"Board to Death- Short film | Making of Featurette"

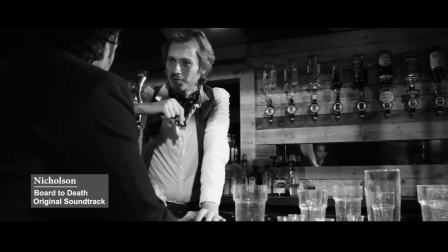[4:17] Nicholson. Evening, how are you? Staying occupied? You're a ladies' man, aren't you, Nicholson?
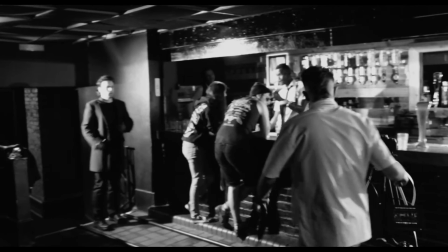[4:23]
Well, I used to work in a nightclub as a bartender, so I just had to recall those memories, and it felt natural. When I was going to shoot, I was just thinking, okay, I'm going for another shift. One of my favorite moments with Cristinel was the fact that I was very careful because of the angle, the way I was holding the shotgun.
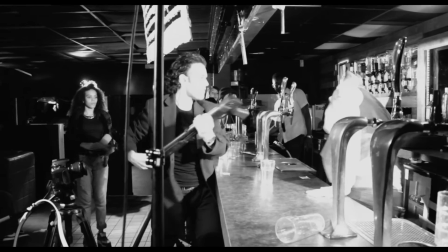[4:44]
I was so concerned that I would hit him that I was going way too far from him,
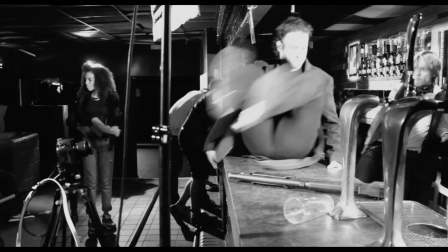[4:50]
and I think the camera was not having it, so I needed to go closer. And Cristinel said, "Just hit me."
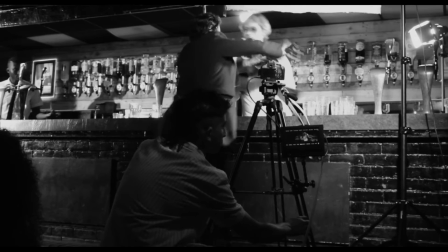[4:56]
His intensity was remarkable, and I liked it. And also It was quite touching that he was very concerned about hitting me with the gun.
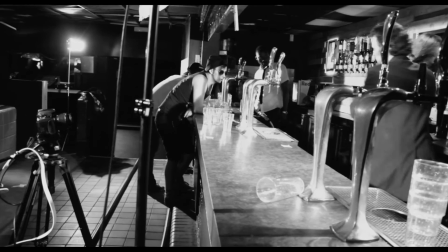[5:05]
We didn't want that to happen for real. He was giving me the best of the performances, and very grateful I am, because that was just for me,
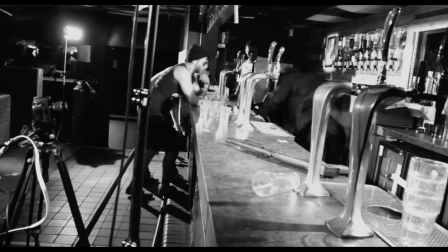[5:14]
because I was the only person who will ever see his face there, and it was priceless.
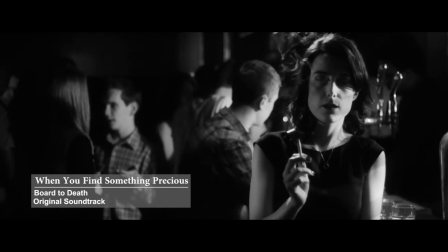[5:23]
The cinematography for Bored to Death really has a character of its own.
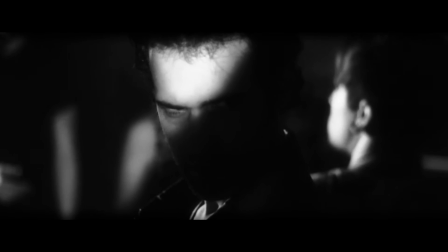[5:27]
I tried to paint the light in brushstrokes, as the story was about characters concealing things from each other.
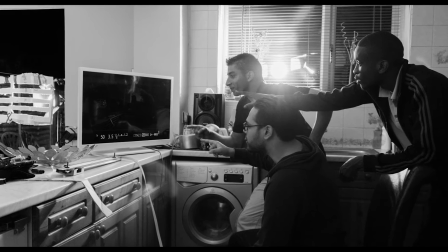[5:33]
It's a play with light and shadow, and I wasn't afraid to cover things to make each shot look like there was something lurking in the darkness. Shots themselves are very conservative. I wanted to keep that 1940s noir style.
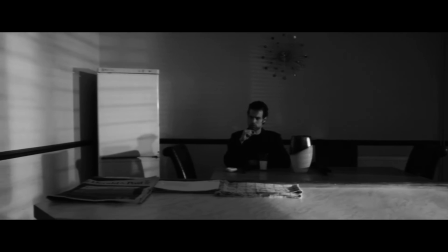[5:45]
Stationary shots with basic movements such as panning, tilting, and the occasional tracking shot.
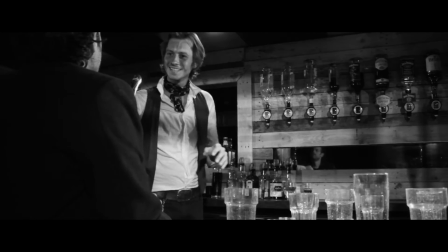[5:51]
Using these minimalistic techniques, I came up with quite interesting compositions where in several occasions I covered all the main actors' performances within one shot. Throughout the film, there is this strong backlight on each character,
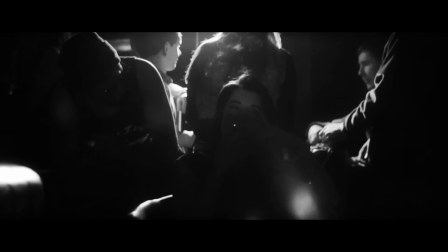[6:03]
usually to hint the audience on who to pay attention to, as they may be revealing important information.
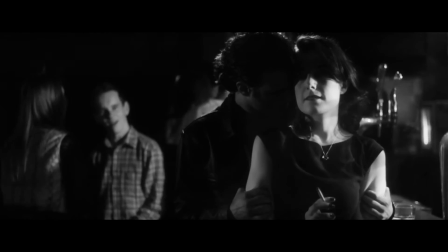[6:09]
I also wanted to give the film a very theatrical look, very much like a spotlight in the theatre to dramatize the actions of the characters. Sonically, I mean, most of the work was there. I mean, I think what mainly needs to be worked on was just fitting the dynamics in with the pacing of the film, and using the music to kind of progress the narrative in a more stronger kind of way.
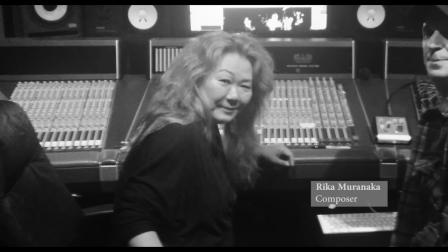[6:33]
Rika Muranaka's contribution to the score really brought out the mystery of the narrative. We looked at her previous works on Metal Gear Solid and Silent Hill and thought the style that she brought to those pieces perfectly matched Bored to Death.
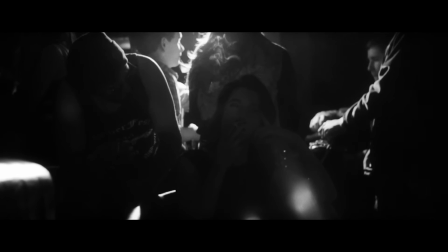[6:45]
The darkness is very prevalent in the work, and I think something about my work resonates with kind of the style of the film as well.
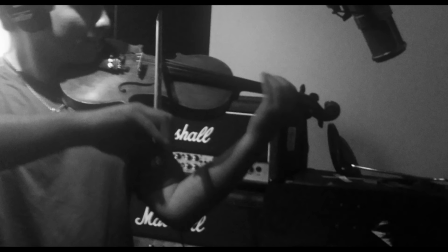[6:52]
The score is quite creepy, like the characters themselves, and we went on several occasions back and forth from the studio to perfect the music. We said to Rika that she could be very experimental, and I think she did an absolutely amazing job in giving Bored to Death the atmospheric score that it truly needed.
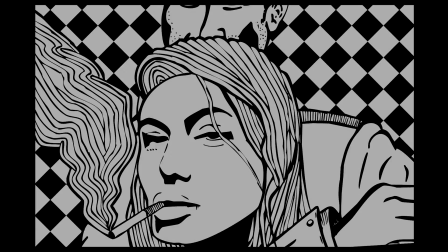[7:10]
The 1940s film, especially Hitchcock films, most of his posters weren't the real actors.
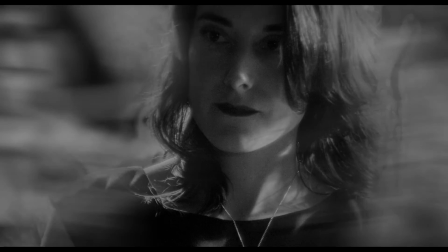[7:15]
I wanted something like that because, you know, when you look at like the poster for Vertigo, there's something about it that kind of attracts you to it.
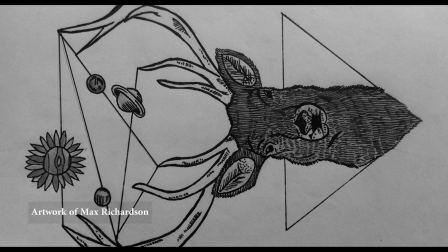[7:22]
Max Richardson, I've seen a lot of his artwork, you know, that he posters up, and I really like it. It's really unusual stuff that he does. And I think he really captures the whole feeling of the film. A movie poster, it's kind of like a package of the whole film.
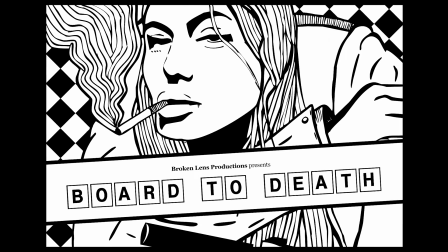[7:35]
The first thing that I envisioned was a man being protective,
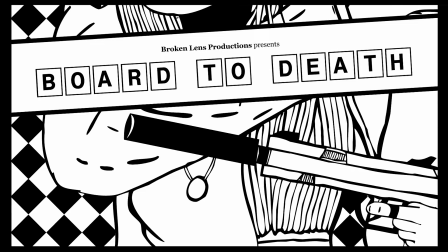[7:38]
a man with like a gun in his hand saying he's going to keep his girl safe, and if anyone tries to touch her,
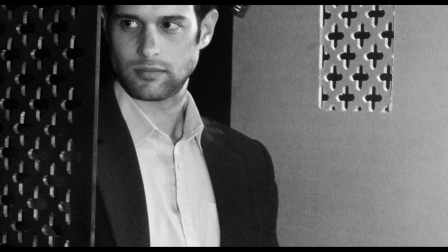[7:44]
he's going to come down on them with quite harsh revenge.
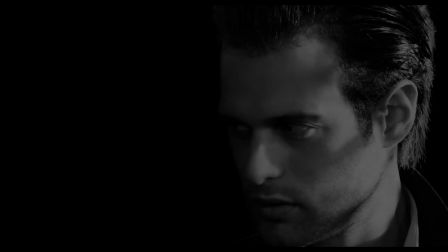[7:48]
I thought that from seeing that one image in itself, you would sort of gather the main story of the film.
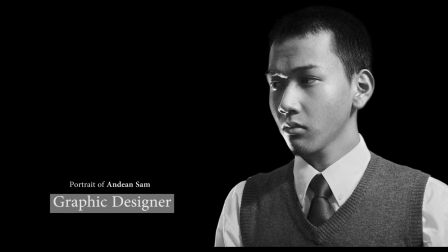[7:55]
Andy Sam was the poster designer, and he worked on the little details and everything.
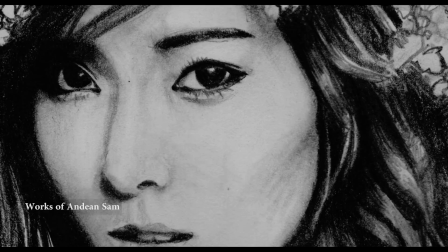[7:59]
And I remember discussing with him on the things to add to make it a lot more fitting with the film, like the, you know, the chest kind of like pieces on the back, and,
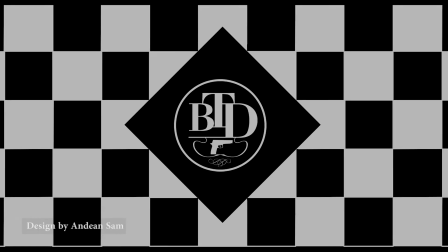[8:07]
you know, the little details with the smoke. Seeing Andine's work, I think his work is absolutely incredible.
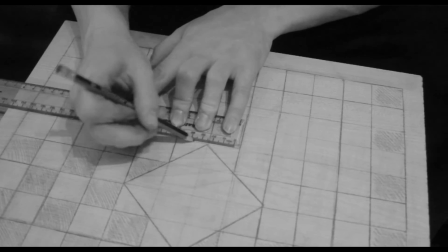[8:12]
The process of actually painting the board itself, it took me about 3 weeks.
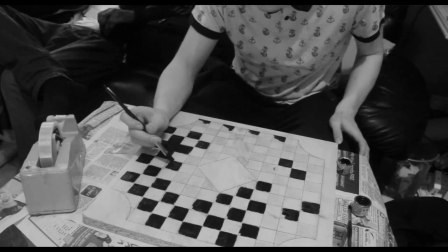[8:16]
It was a real sort of struggle to get the squares completely how I wanted them to.